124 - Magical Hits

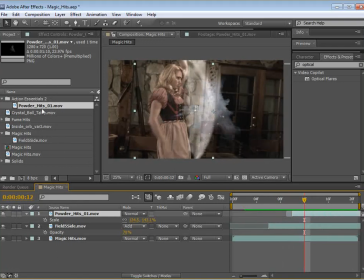Even though we're using the Action Essentials collection, you can, of course, film your own elements. You don't have to just buy it just because I'm using it and I recommend it. I just don't want people to feel like they have to buy stuff to do these tutorials, so just want to make that clear.
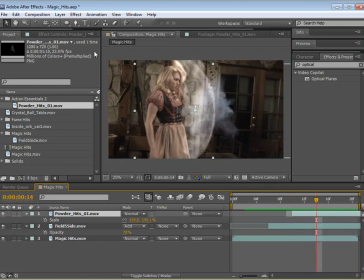Now, the next thing we're going to do is add some lens flares, and we're going to be using Video Copilot's optical flares. Really great product. I really recommend buying it. So what I'm going to do is just make a new solid, and we'll hit OK.
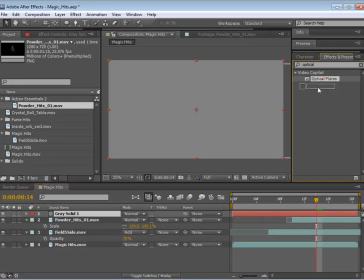And here it is, optical flares. We'll drop that onto a new solid there.
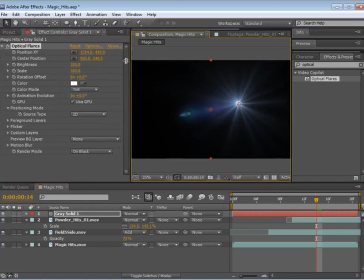Awesome. Anyway, here's how this works. We go into the options, and we're just going to pick a preset.
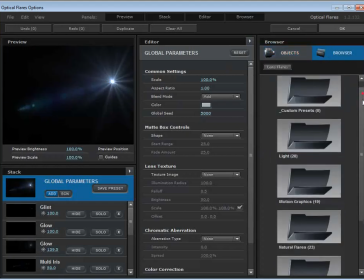So if we go over to the browser, we can see a bunch of presets here.
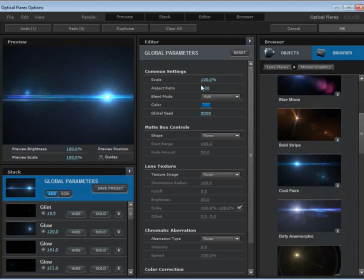And let's try the cool flare. I like this one. So, and we'll add a streak to it.
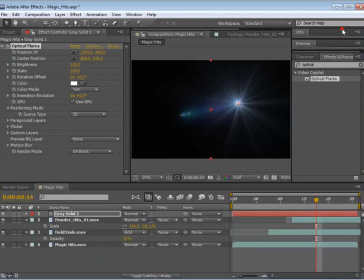That's cool. And then we'll hit OK. And we've got a flare.
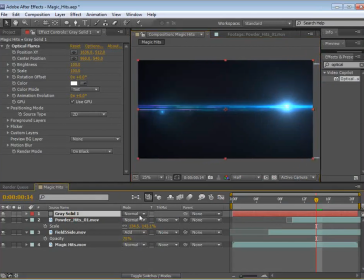So move this over. Again, we'll set the transfer mode here to something like add.
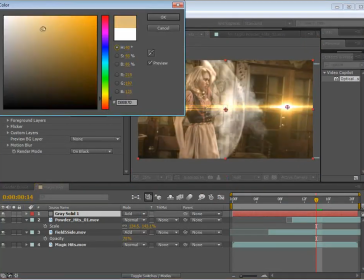And again, we're going to make this an orange flare. So we'll go with that.
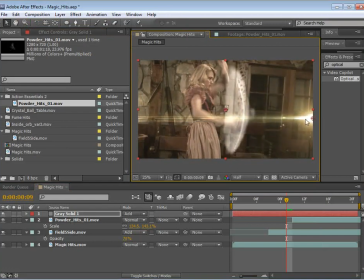So what we want to do is make it look like this lens effect is coming towards Janae. So what we'll do is we'll go to the effects here. We'll bring it off screen and maybe turn the brightness down
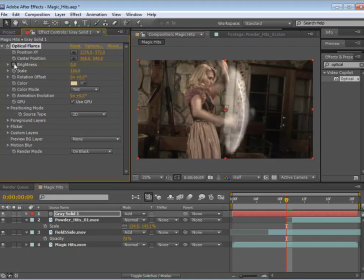and set a keyframe. Also for the position, we'll set a keyframe.
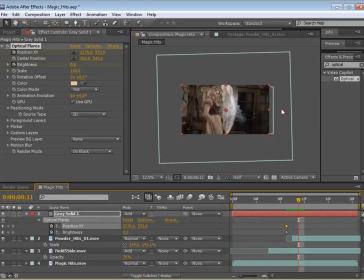And then we'll move forward, hit U, and we'll just bring it to contact.
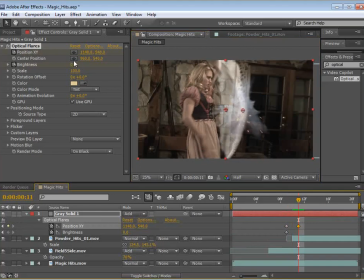So we'll turn up the brightness here.
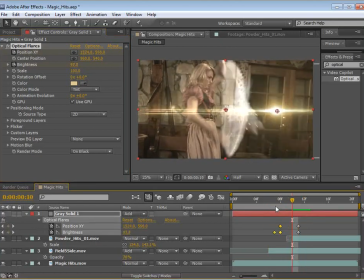So space that out a bit.
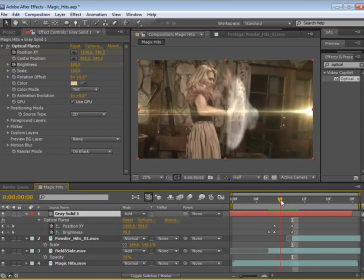We know when we want it to hit, so we can kind of back time it so that it hits at the right time.
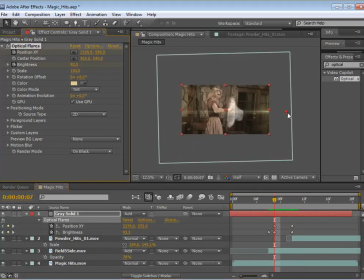And maybe make it come slightly at an angle.
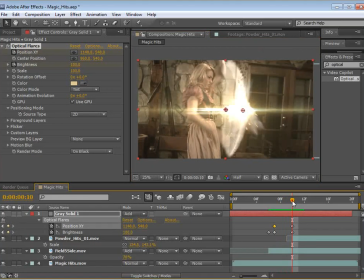And then when it hits, what we want to do is keyframe the brightness to kind of go up and then down to nothing,
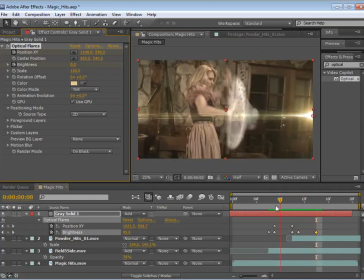so that we just kind of create a cool hit.
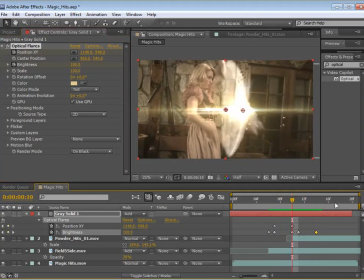And let's take a look.
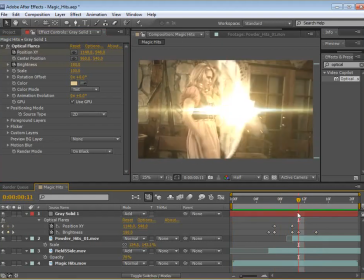So that's pretty good, but it's not quite as violent as we might want it to be. So let's duplicate the flare.
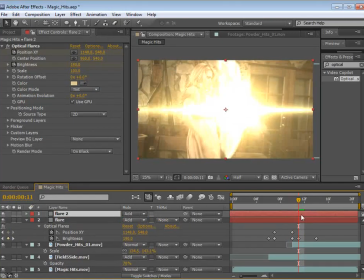So we'll do edit, duplicate, and we'll turn the brightness up, and then we'll just shrink the layer size.
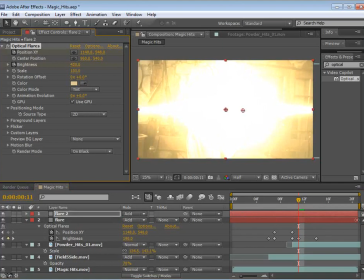So we can just drag this in a bit. Also, if you just grab Alt, begin bracket, that'll trim the first frame there to wherever your current time is. So this way it flashes, so it hits.
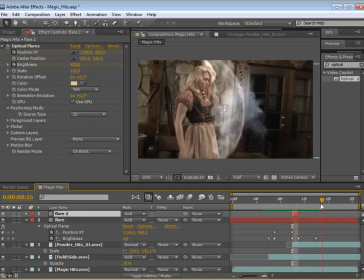F9, make that fade out nice and gradual.
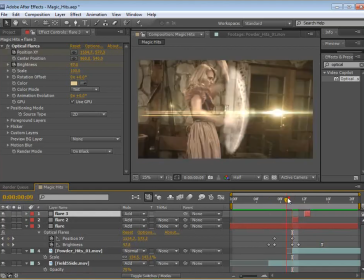So that's a little bit better. We might even duplicate that and like offset the time, so it kind of just creates a big, blast of light.
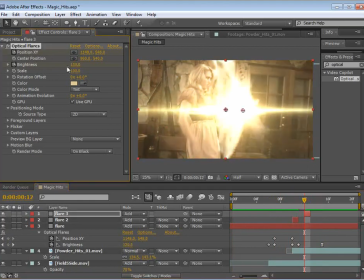Maybe darken this one, or bring the brightness of it down a bit.
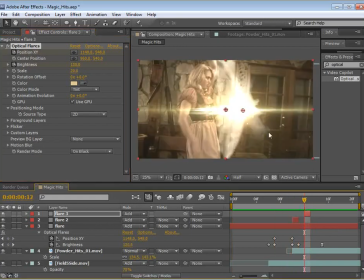So basically just kind of make it look like some craziness is going on.
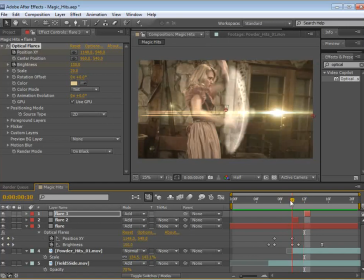Now, another really cool way to improve this effect is to add some distortion.
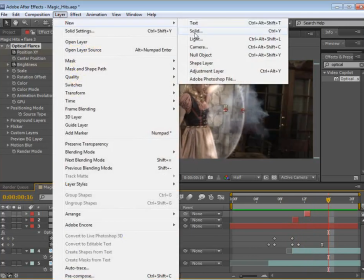So what I'm going to do is create a new solid, or actually a new adjustment layer.
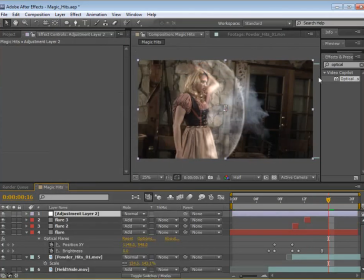So I'll choose new adjustment layer. And there's an effect called ripple.
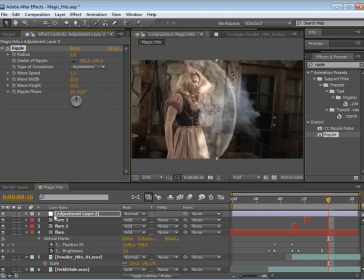I think we can just drop that right down here. And let's put it right above the footage.